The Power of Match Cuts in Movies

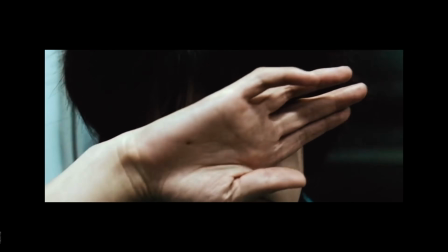(0:00)
This is a match cut. It is one of those things you may not even notice when you're watching a movie.
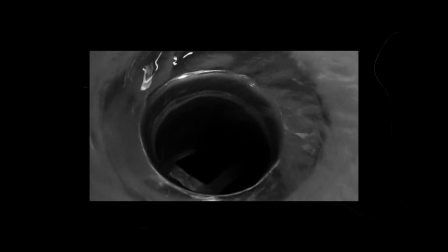(0:05)
But part of what makes it so special is that it tells you a story without you even realizing it.
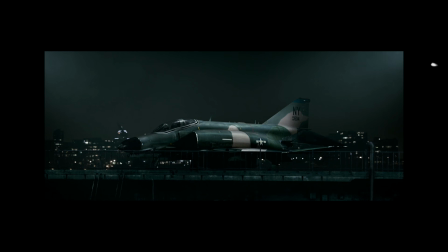(0:10)
And if you have no idea what it is, it's actually pretty simple. Basically, I cut from one shot to another where the composition of the two shots are matched by the action or subject and subject matter. Okay, I did not get any of that. So, what is a match cut?
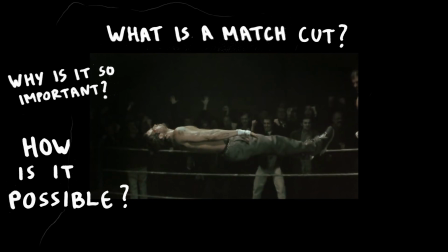(0:26)
Why is it so important? And how is it possible for such a simple editing technique to have that much power? Those are questions nobody asked. But if there was one person willing to go above and beyond to answer them, it was going to be me.
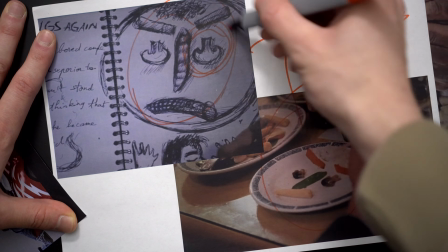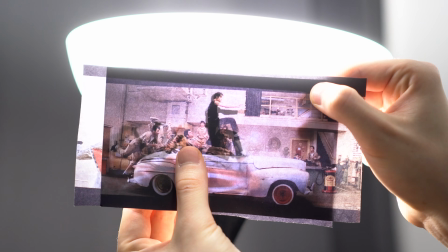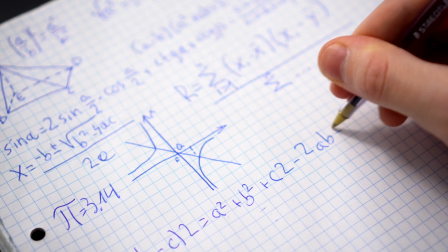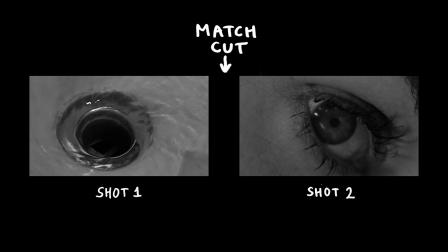(1:15)
Anyways, back to the match cut. To put it simply, there are three main types of match cuts: graphic, audio, and movement.
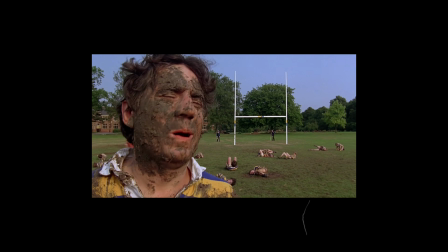(1:22)
In the graphic match cut, you focus on one particular thing in the frame while everything else changes between the shots.
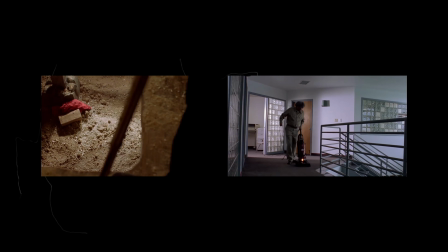(1:29)
With the audio match cut, both shots are completely different visually, but what connects them is some sort of a similar sound.
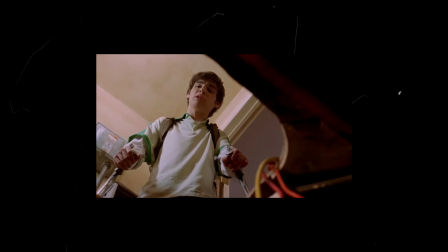(1:37) Is the whole house gonna collapse or something? Not if I can help it.
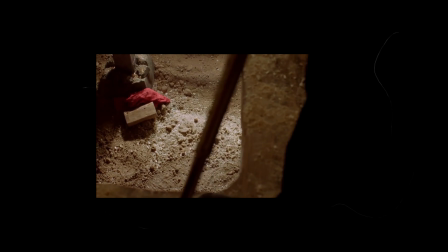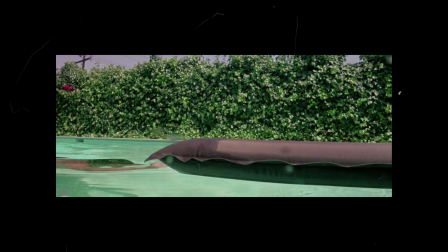(1:46)
And for the movement match cut, the same camera motion or action is carried between the shots.
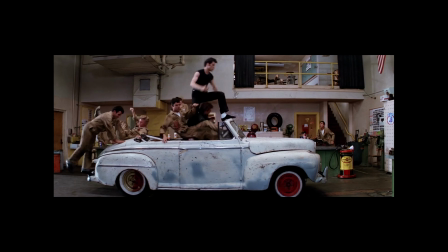(1:55)
So now that we know what it is, let's see how it can be used in practice. Like in the movie Titanic, for example, which has never made me cry.
Jack.
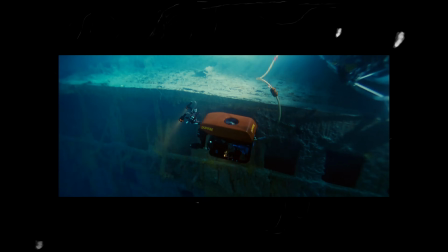(2:10)
The movie starts with a group of scientists exploring a shipwreck at the bottom of the ocean,
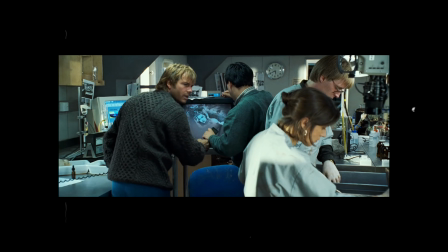(2:15)
and at some point we need to go back from present time to 1912.
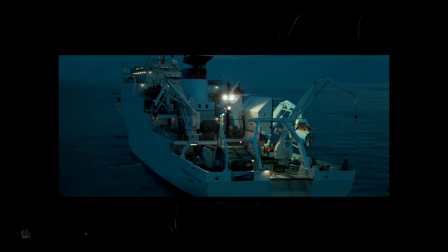(2:19)
Now, there are many different ways you could do that, with a title card or establishing shot,
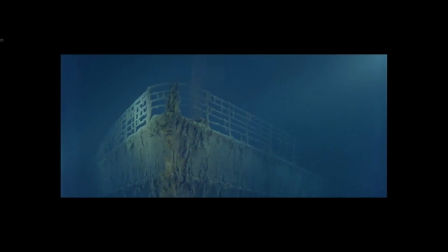(2:24)
but the way James Cameron did it is one of my favorite examples of a match cut.
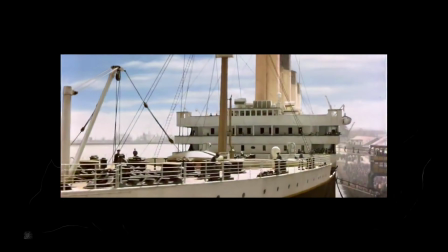(2:28)
In a way, it is a perfect example of the golden rule of filmmaking, to show and not tell.
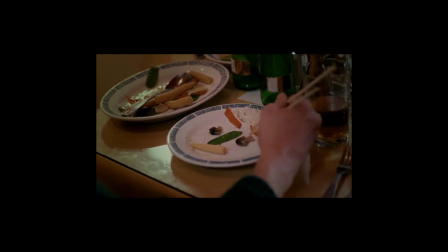(2:34)
And that is part of the reason why the graphic match cut is so useful, because it is a great way to show a passage of time,
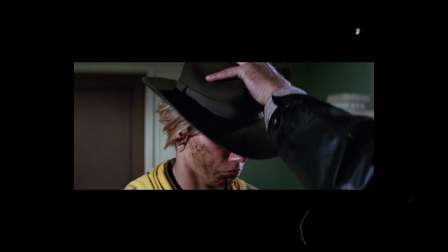(2:41)
a change, or even the same character at a different point in their life.
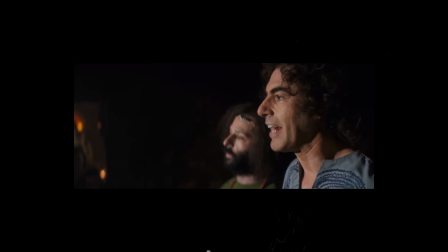(2:46)
The audio match cut, on the other hand, is a fantastic way to connect two scenes together.
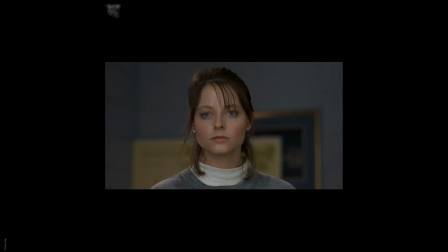(2:51) Just do your job, but never forget what he is. And what is that? Oh, he's a monster.
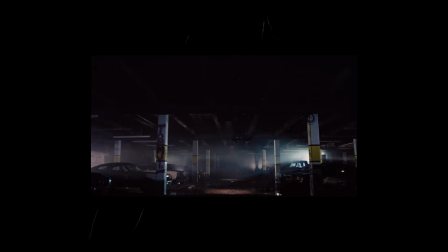(2:58) So rare to capture one alive.
And the movement match cut can be often used to switch to a different location. But as practical as it is, the true beauty of the match cut is in all the underlying storytelling that comes with it.
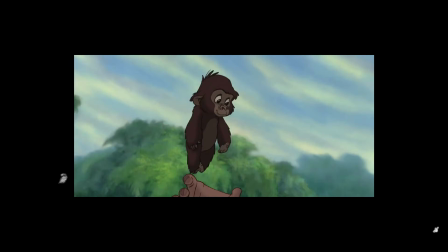(3:11)
Because when used right, it is way more than just a cut, but a visual metaphor. And one of the most iconic examples of that is from the movie 2001: A Space Odyssey.
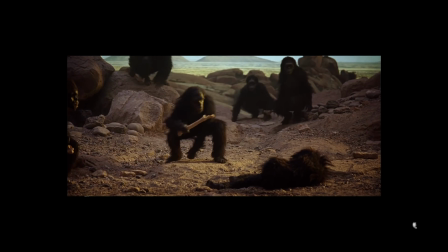(3:22)
In the beginning of it, we see the very moment when an ape discovers that a bone can be used as a tool and a weapon. He then celebrates that by throwing it into the air, and we get a match cut of a satellite.
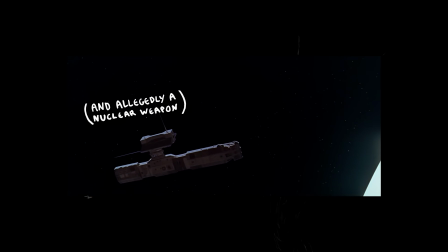(3:33)
Also a tool, but developed millions of years later.
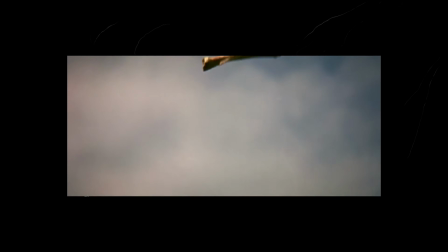(3:36)
And just by doing this simple match cut in a matter of seconds and without a single word being said,
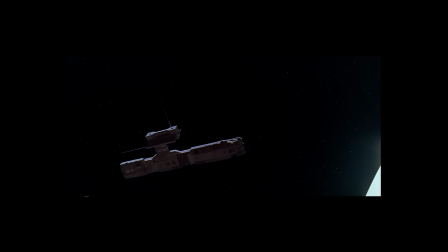(3:42)
Stanley Kubrick shows us how one simple discovery put the beginning of civilization itself, and how ultimately connected they are.
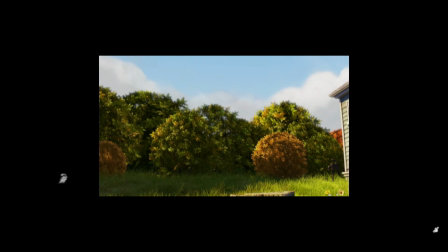(3:51)
Another great example comes from Pixar's movie Up.
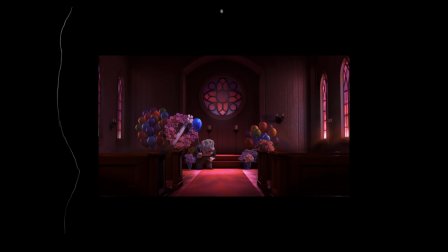(3:55)
In this one, we see a match cut of the main character going from the funeral of his wife to his empty home,
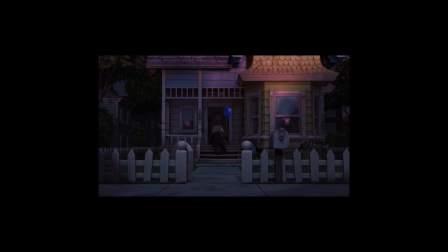(4:01)
and that is more than enough to highlight just how lonely he feels in there without her.